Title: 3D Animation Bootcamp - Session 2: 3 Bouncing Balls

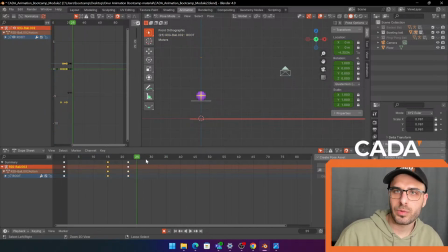3876s
I'm selecting our keyframes, Control C, Control V over here. Okay, I think this should go a bit faster. Maybe a bit too fast, like here.
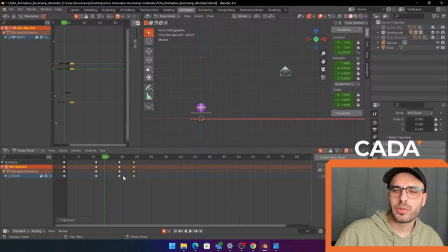3896s
And now this is like the part where this is sort of something you'll get more used to the more you animate the timing of things, because obviously things look very strange right now. But don't worry about that, like there's no secret method or something for this step.
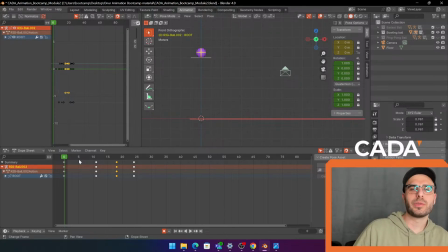3912s
It's just you'll get a feel for it. The more you do it, you can kind of expect what it's gonna look like. So for all the people that are new, I would recommend you can start following along from this step.
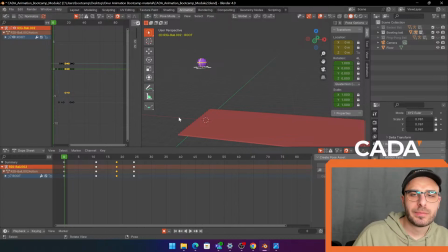3926s
Even if you didn't do the basketball, you can probably follow along now. There's a file in the description and as a pinned comment. So bonk, bonk.
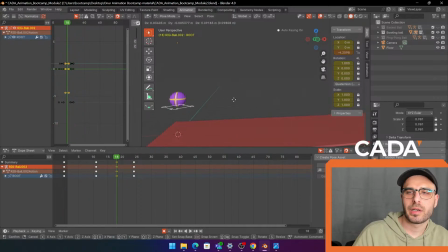3939s
That's sort of what I'm imagining. Maybe we can put it up a little bit higher just to make it a little bit fun. And now I have the recording on, so every time I move something, it's just gonna lock in that keyframe without me doing anything. And then I'll do a little bounce at the end, right? It's going bonk, bonk.
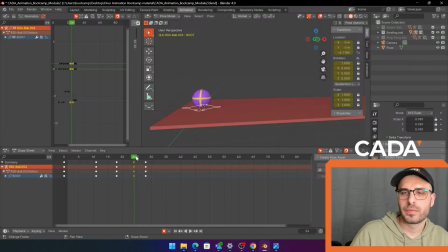3959s
That's what I'm imagining right now. We copy the down pose, put it here, we go. And then notice that from here to here, this is one jump, and then from here to here is another jump.
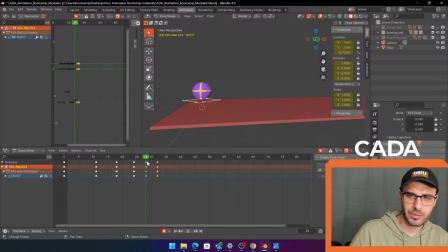3976s
But I made the timing between these two different. This is shorter than that one because it's jumping further up in the air, so it needs more time to kind of come back down again. So we go. Okay, and now we can just go straight into the graphs from here.
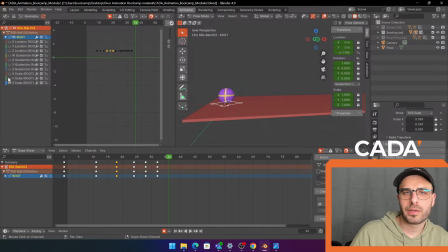3996s
So graph editor here, I'm hiding everything except the Z location right now. So now we're seeing what we're used to. It's sort of doing that interpolation that's it's guessing and slowing in and out, which we don't want.
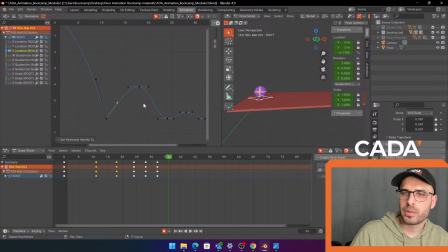4014s
So left click drag and then V, and you put it to vector. Left click drag, V, you put it to vector. And we're doing this so we get that bouncing motion. I wouldn't be scared of this graph editor. You should probably try to make it your friend.
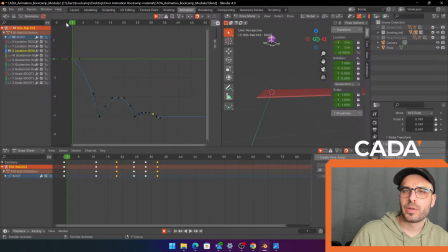4033s
It's very useful. So now we can play it back again and check the timing, spacing. So I feel like Duke to Duke. I think the last two jumps, they're actually too slow.
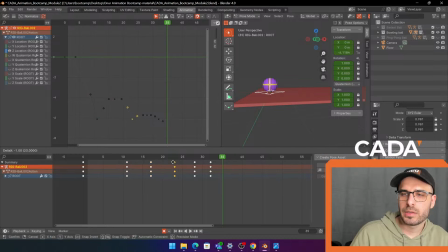4054s
So I'm gonna move this here and then that here. So I hope you can see what I'm doing. I'm speeding up the last two jumps because I felt like the timing was a bit off. And the last jump, it needs to be even faster because it's not going up very far.
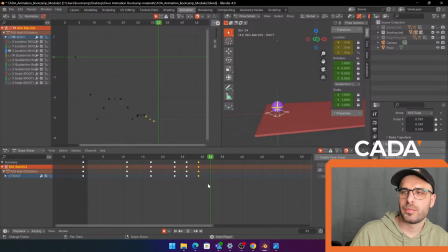4070s
So we just sort of want it to be a little, yeah, that feels better to me. That feels like it's very like, it feels like a rock almost, right? You can just go duk, duk, duk. It doesn't bounce back. And this is all about feeling, right?
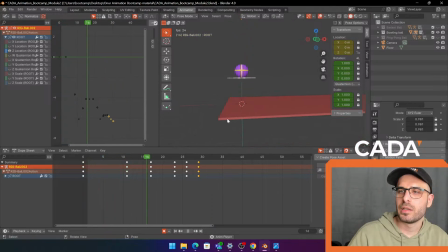4087s
Animation is a lot about feeling, playing it again and again. And you just sort of feel the weight of stuff. Honestly, I don't want to push it too much because I like that, but I'll just try to push the middle one a little bit faster.
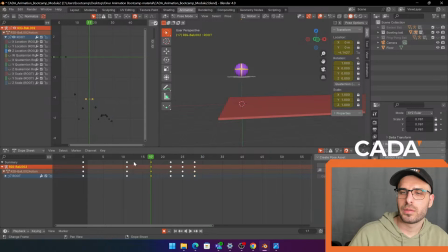Okay, I like that. Let's just go with that for now, and then maybe if there's something we can adjust it a bit later.